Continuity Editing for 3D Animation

In this video, we present an expressive continuity editing approach for the creation of cinematographic sequences of 3D animations.
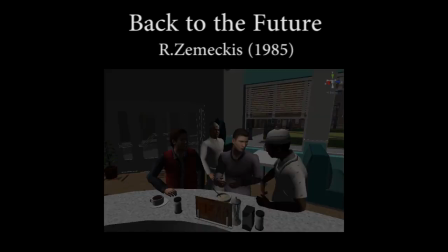For this purpose, we have recreated in 3D a scene from Robert Zemeckis' 1985 movie Back to the Future.
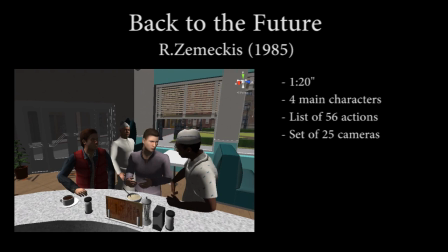The scene comprises 4 main characters, 16 cameras, lasts 1 minute 20 and was annotated with 56 actions.
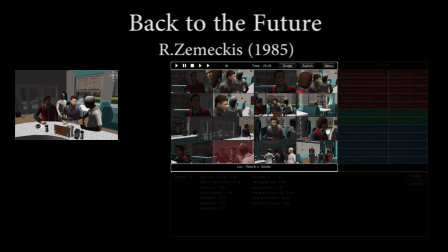We designed a tool, in the right, in which we can visualize all 16 cameras playing at the same time.
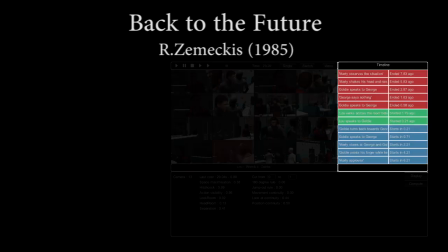We can also visualize the sequence of actions occurring and the evaluation for the selected camera of
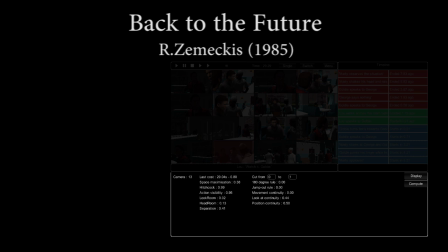its quality in terms of visual features and the quality with respect to different continuity rules.
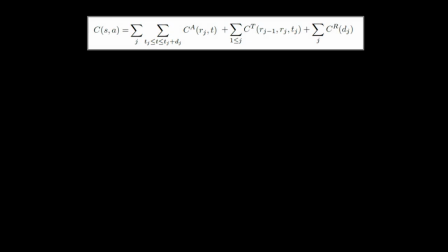To automatically compute the optimal edit, we express a global cost function on the entire sequence. It evaluates for each instant the cost of a shot,
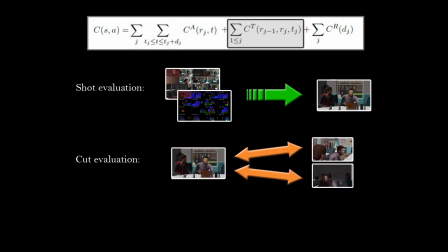the cost of a cut between 2 shots, and the distance to a specified cutting rhythm.
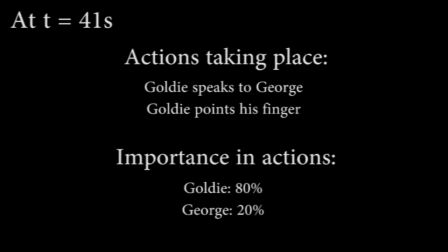Now let's illustrate the process at a specific instant. Here there are 2 actions occurring. Goldie is speaking to George and Goldie is pointing his finger. The narrative importance of the actors is based on the importance of the actions at this specific time.
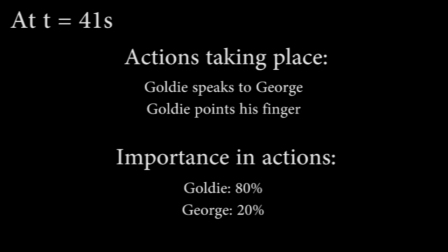Here the balance is 80% on Goldie and 20% on George.
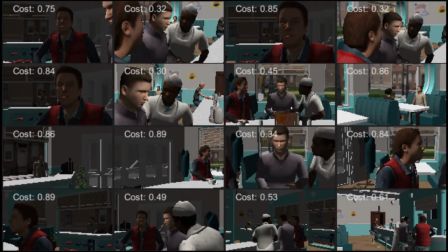Among all possible shots provided by the 16 cameras, we select 4 of them and detail their cost computation.
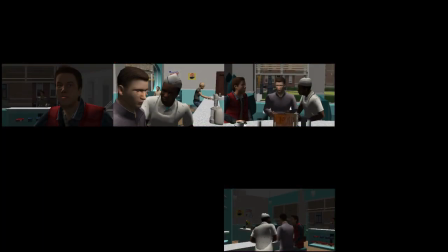In these 4 views,
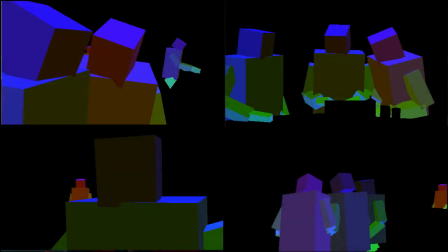we show how the geometry of the characters is simplified in order to efficiently perform computations such as visibility.
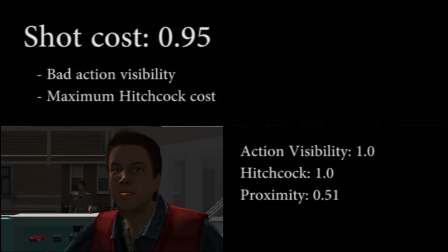This shot has a very high cost. First, it does not show the main characters, and second, according to the Hitchcock rule, the size of the character on the screen should be proportional to its importance, which is not the case here since Marty is not involved in the action.
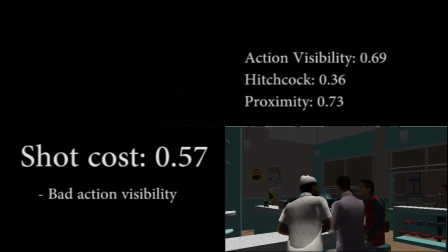Other shots are evaluated in the same way, and we can now select the best shot for the current instant.
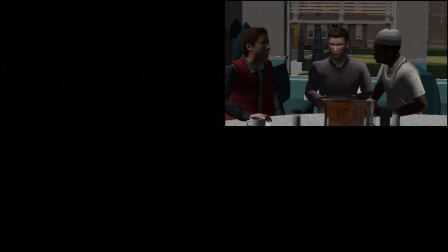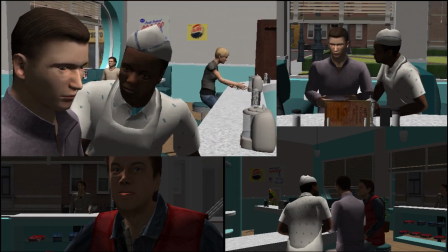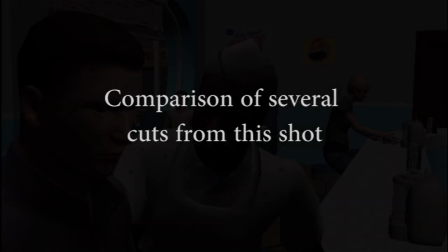We can now evaluate the quality of cutting from this shot to a number of other shots.
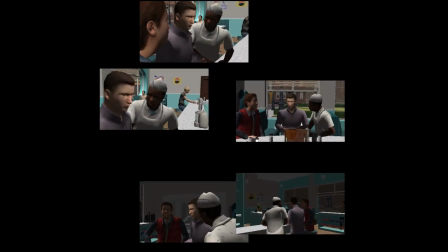Again, for the purpose of illustration, we detail how the cost of cuts is computed for these 4 possible transitions.
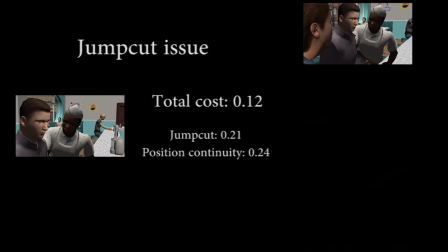This first cut displays a classical jump cut mistakes, the angles between the viewpoints being too close.
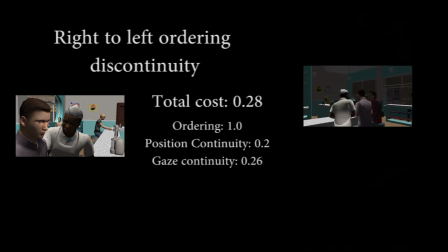The second cut suffers from discontinuity in the on-screen ordering layout of characters.
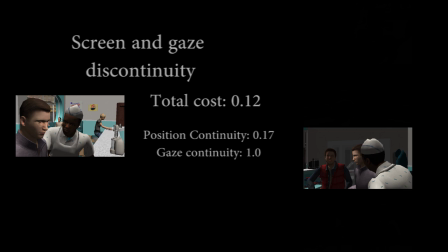Here, there's a discontinuity in gaze for both Goldie and George. And finally, here is the best cut.
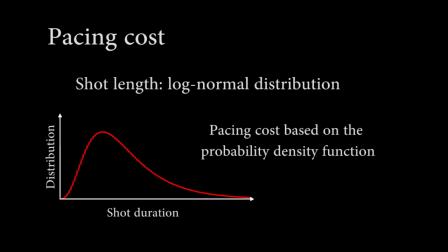Now, the cost of pacing is evaluated by measuring the difference in the edit with a specified log-normal distribution. Here, the log-normal distribution has been chosen since results in empirical film analysis have actually shown that most edits follow this distribution.
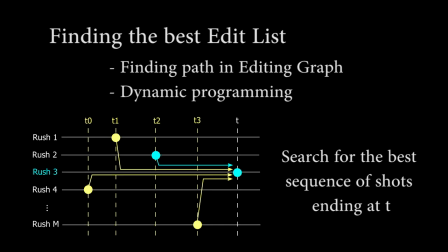Now, given the possibilities we have of evaluating cuts, edits and pacing, we search the optimal path through an editing graph. In this editing graph, a node represents a fragment of a shot at a given time,
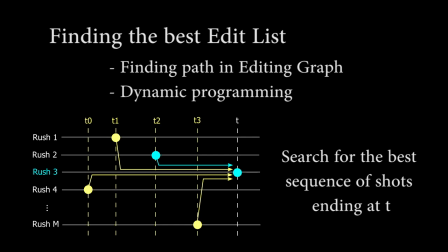and an arc represents a transition between 2 fragments in the same shot or between different shots. The optimization is implemented using a dynamic programming algorithm, thereby ensuring the optimality of the results.